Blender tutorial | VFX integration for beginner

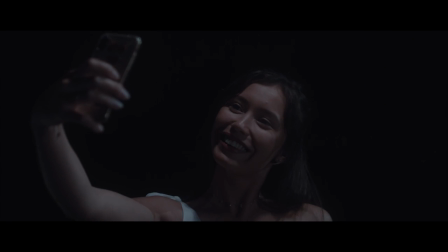Hello guys, in this video I want to show you how I did the Raptor VFX integration in my last short film, and it's going to be a beginner level.
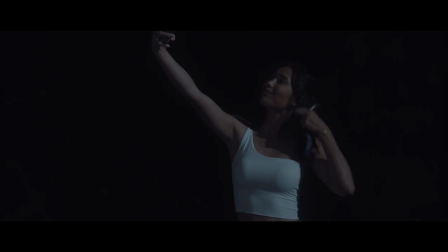First of all, concerning VFX integration in real footage, I think using HDRI is always a good option.
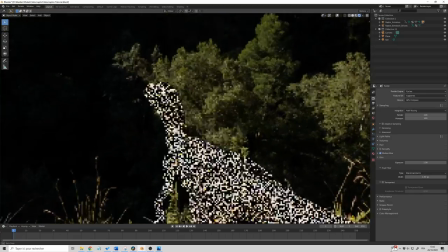To make it simple, an HDRI is like a 360 photos with all the lights information in it,
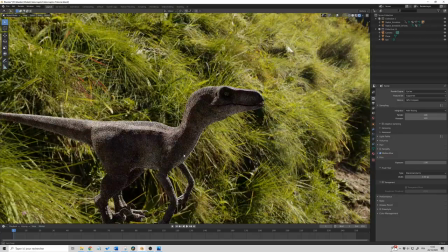so it's perfect for VFX integration as your model will be lighted as if it was on set that day.
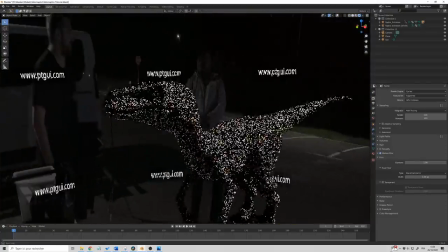Same for the reflection, environment colors, etc. So I created my HDRI, but for some reason it was not containing the lights information I was expecting.
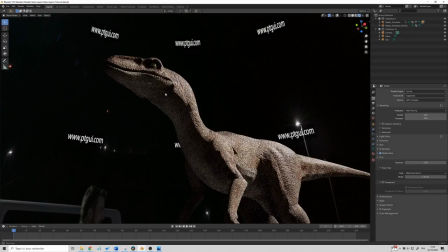I don't know if it was the evaluation software which has a limitation or me doing something wrong.
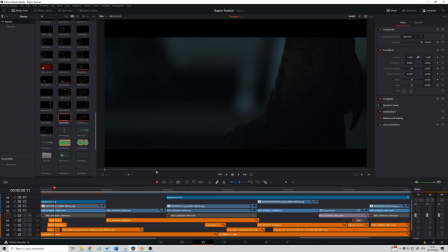So I decided to reproduce the lights myself directly in Blender. Okay, for this shot I wanted to focus on the Raptor leg and not on the actress. That's why I filmed her legs out of focus. Let's go in Blender. So here how the scene looks like in Blender.
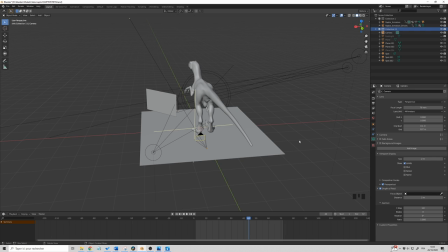As you can see, it's pretty simple. First of all, we will need a reference in order to place our Raptor and to adjust the lights.
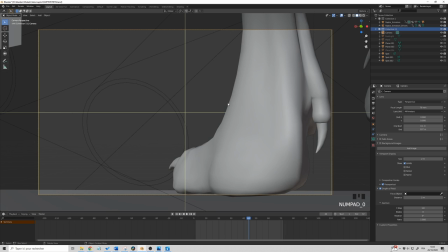So to do that, we are going in camera mode and we click on camera, camera properties, and we are going to tick background images. And here we can add an image. In our case, it's a movie clip. So we click on movie clip and we select our clip.
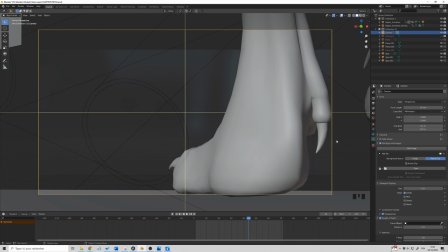Now, as you can see, we can see our clip behind the feet. The only issue is it's not visible enough, so we are going to raise the opacity to 1.
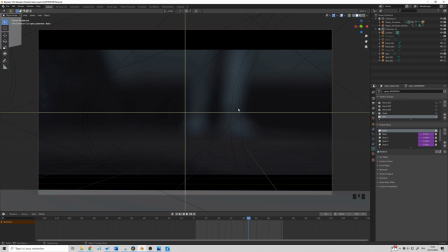Now we can clearly see the clip and we can work from there.
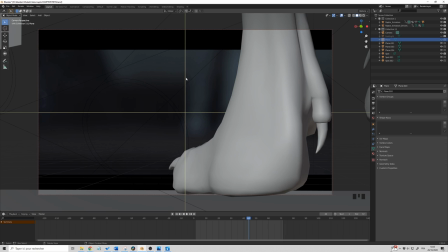In order to speed up the process, I already placed the feet on the image where I want it to be. In camera mode, there is another thing I want to check. It's the depth of field. Of course, we want depth of field in this kind of scene because she's out of focus.
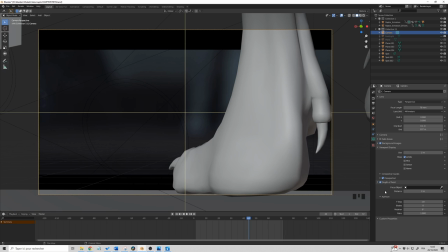So we need only this feet to be in focus, so we have to activate depth of field. In order to do so, you just clip depth of field and you choose your focus distance.
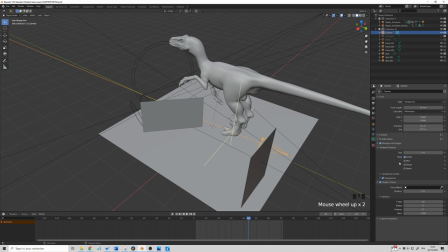If you want to see properly your focus distance, what I'm using is show the limits of the camera here.
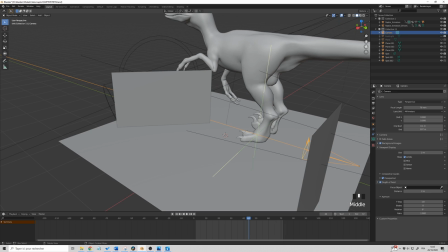And you have this yellow cross that's showing where the focus is. So for me, it's perfect. Now, let's add a first light.
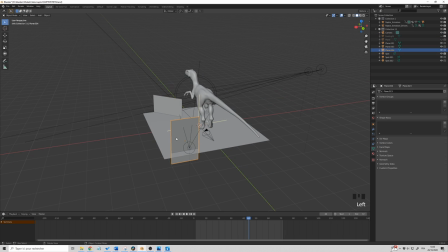For this scene, I have decided to add a spotlight.
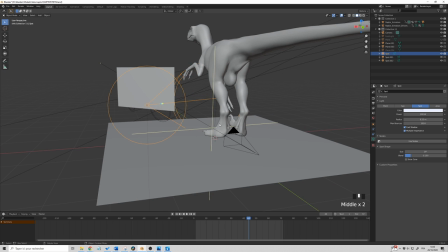I don't want the light hitting directly the feet, but slightly on the left side.
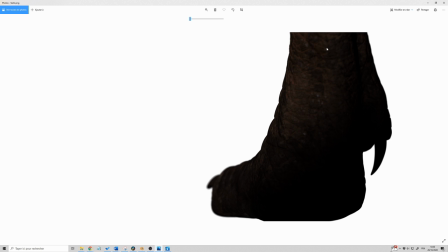Let's see how it looks like now. As you can see, we already have a pretty good result so far. We have some contrast. We have this part lighted and not this one, which is still in the shadows. That's perfect for the look I'm looking for. The only issue I have is I find that these edges are a little bit too dark.
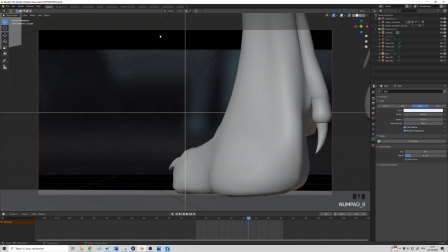Why? Because if I look at in camera mode, I can see that in front of the feet, I have an actress wearing white clothes and a white car. So there should be some lights reflected on the edges of the feet. So in order to fix that, we are going to add another light.
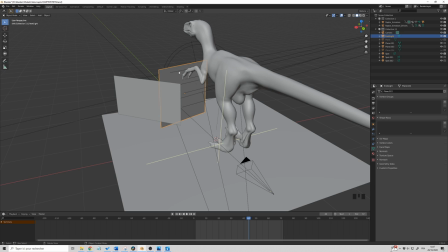For this front light, I have decided to go for a plane with an emission of 0.2.
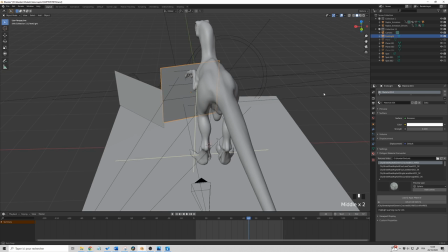Let's see how it looks like now.
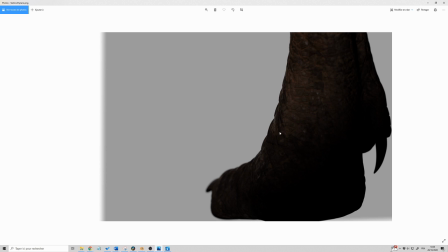As you can see now, we have some cool and realistic reflection on the side of the feet, which is perfect. This is exactly what I wanted. The only issue that I have now is I can see the plane which is emitting the light.
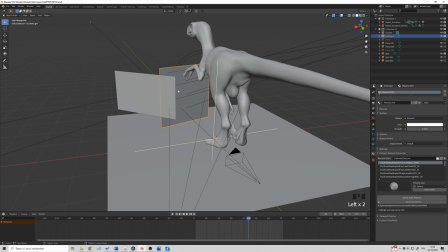So to fix that, we click on the object. We click on the object properties. And here in visibility option, we have ray visibility.
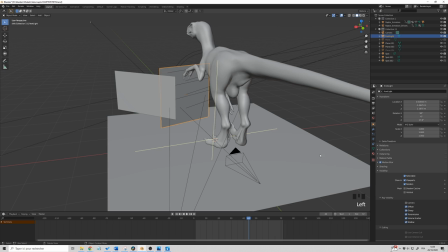And we untick the camera view, like this. So now, if I do a render again, here what I get.
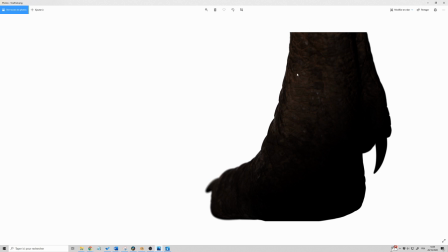I still have the nice reflections on the feet, but I don't see the plane anymore, which is perfect. I think that's it for what I wanted for the feet. Let's move to another scene.
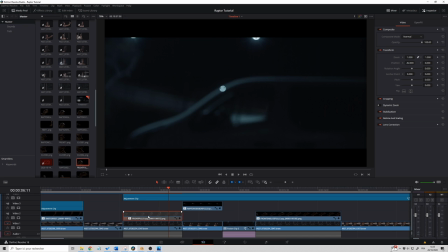Okay, now let's check this setup in Blender. So this is the setup in Blender.
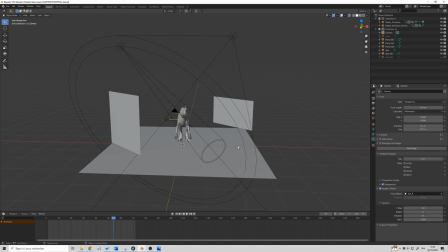And let's do what we did before. Adding a camera background video in order for us to adjust the lights. So background image, add image, movie clip, open, and opacity to 1.
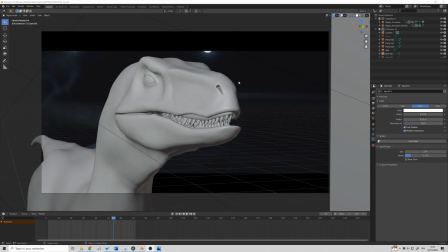Now let's check our camera views, that's perfect. In this angle, we can see that you have two sources of lights.
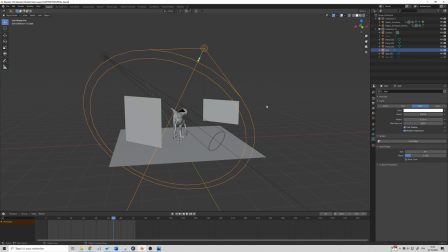So this one and this one. So in order to reproduce that in Blender, I have created two spotlights.
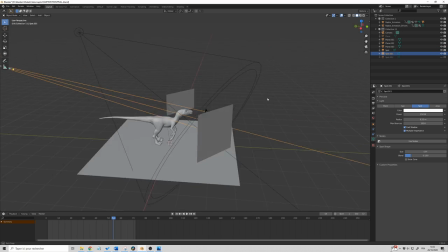So one very wide and the other one, which is a little bit smaller and hitting directly the side of the dinosaur.
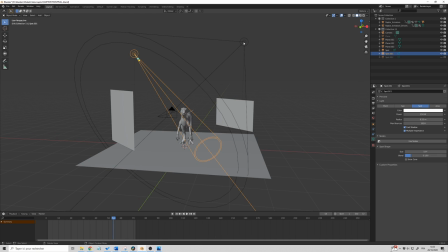Let's see first how it looks like only with this light. As you can see, we already have a pretty good result.
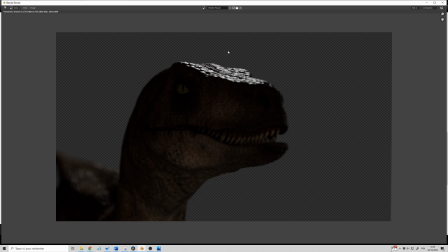We have some cool lights hitting the top of the head. But the issue I have now is I have no lights reflecting in his eyes. And I think it's because it's the first time we see the Raptor in the movie.
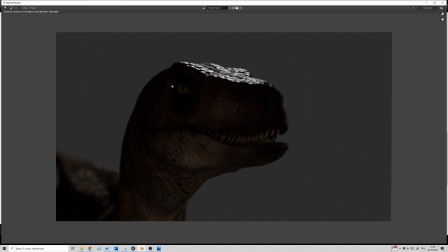I think it's very important that he has some presence in his eyes, and a little reflection will do the trick.
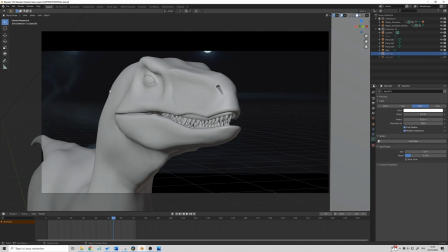So let's fix that. We saw that you have a second source here in Blender. So we are going to cheat a little bit and use this source in order to justify why the Raptor has a reflection in his eye.
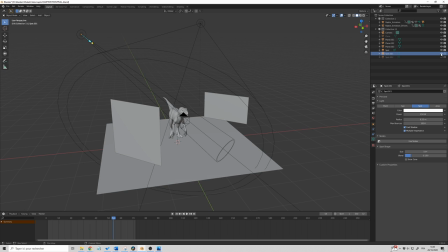So here I'm going to add another light.
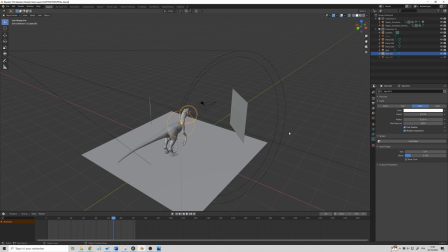So for this light, I have an angle of for about 6 degrees, and it's hitting the back of the dinosaurs.
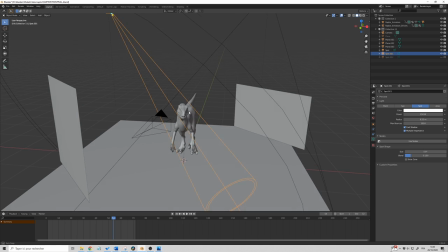But I know that from this angle, I will have a little reflection in his eyes.
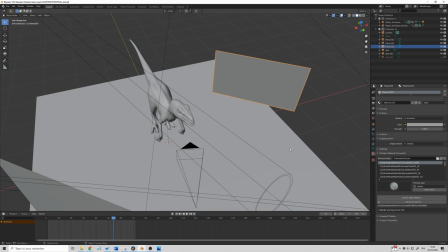And also, like we did for the feet, I don't want the Raptor to have dark edges here,
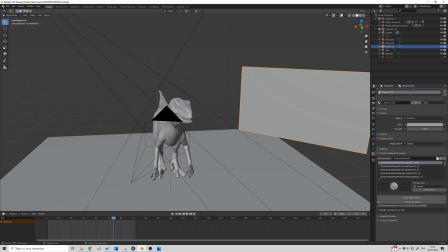because I know that there is a source of light here. So what I'm going to do, I'm also going to add a plane,
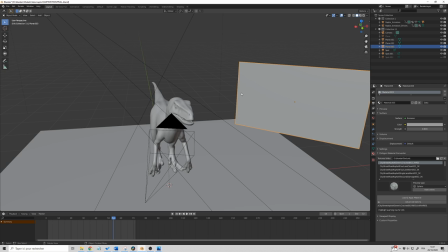which is emitting some light on the side of the dinosaurs to avoid dark edges.
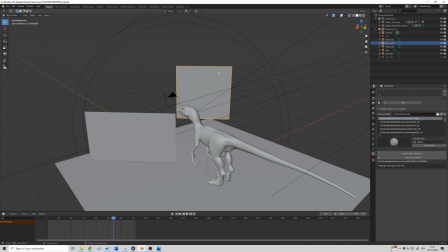And for this this plane, it's not emitting any light,
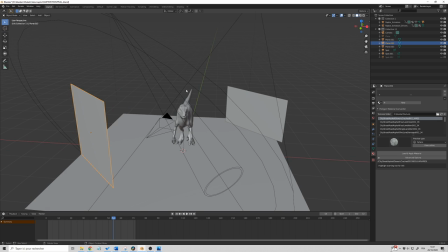but it's creating a slight reflection of the on the Raptor.
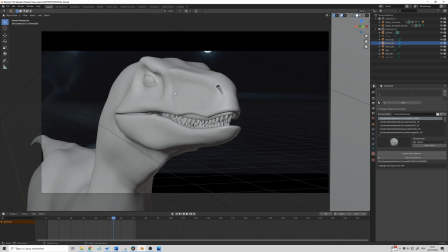Because of the camera angle, I have no lights coming this way.
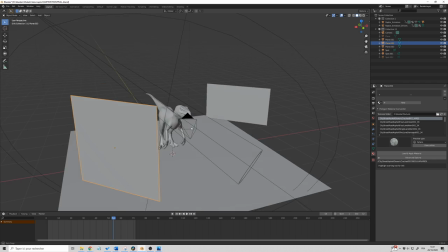So I decided that it was necessary to have some reflection in order for us to see something here.
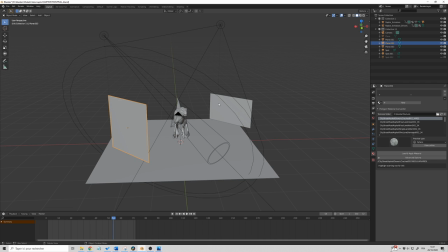So let's check how it looks like now with all the planes and the new lights added to the scene.
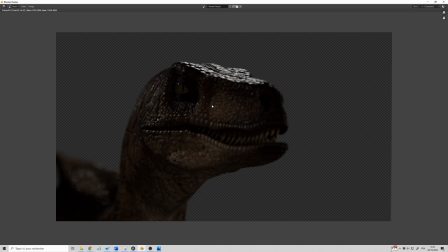So now, as you can see, we have a much more interesting shot compared to the older one. It was very dark here, and now we have some cool reflections, light reflection in his eye. So, and we can see a little bit more the details on his face.
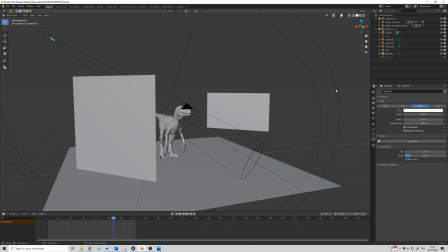Okay, so I assume that you understood how I did this VFX integration, at least in Blender,
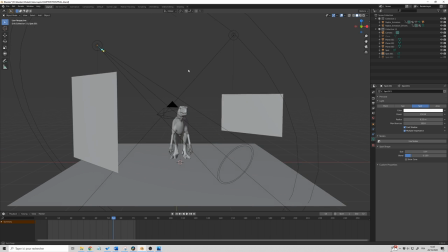just trying to match the lights of the scene and sometimes cheating a little bit to have some more interesting image. I will not reflect the light in every shot in his eyes because it won't be realistic,
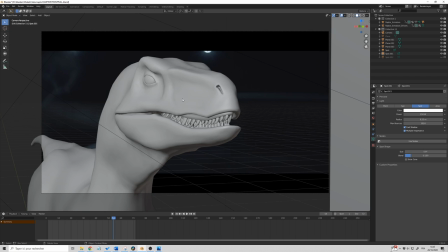but for the first one, I really wanted to have the light hitting in his eyes. So now let's jump in the next part of the video, which is the general integration within DaVinci Resolve.
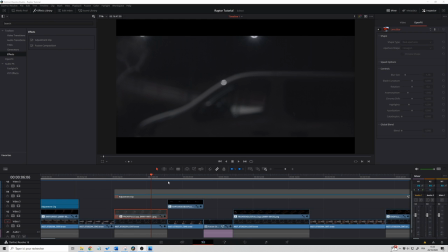Here we are in DaVinci Resolve, and as a reminder, guys, DaVinci Resolve is free. I mean, there is a studio version, a paid version, but for everything that we need to do, the free version is more than enough.
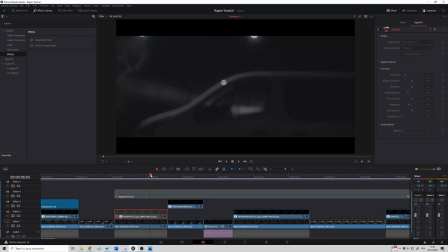Okay, if we look at this shot, we can see that we have the original shot here, and when I put my renders that I did in Blender, we have this image. As you can see, guys, this is not matching at all, of course, not for now.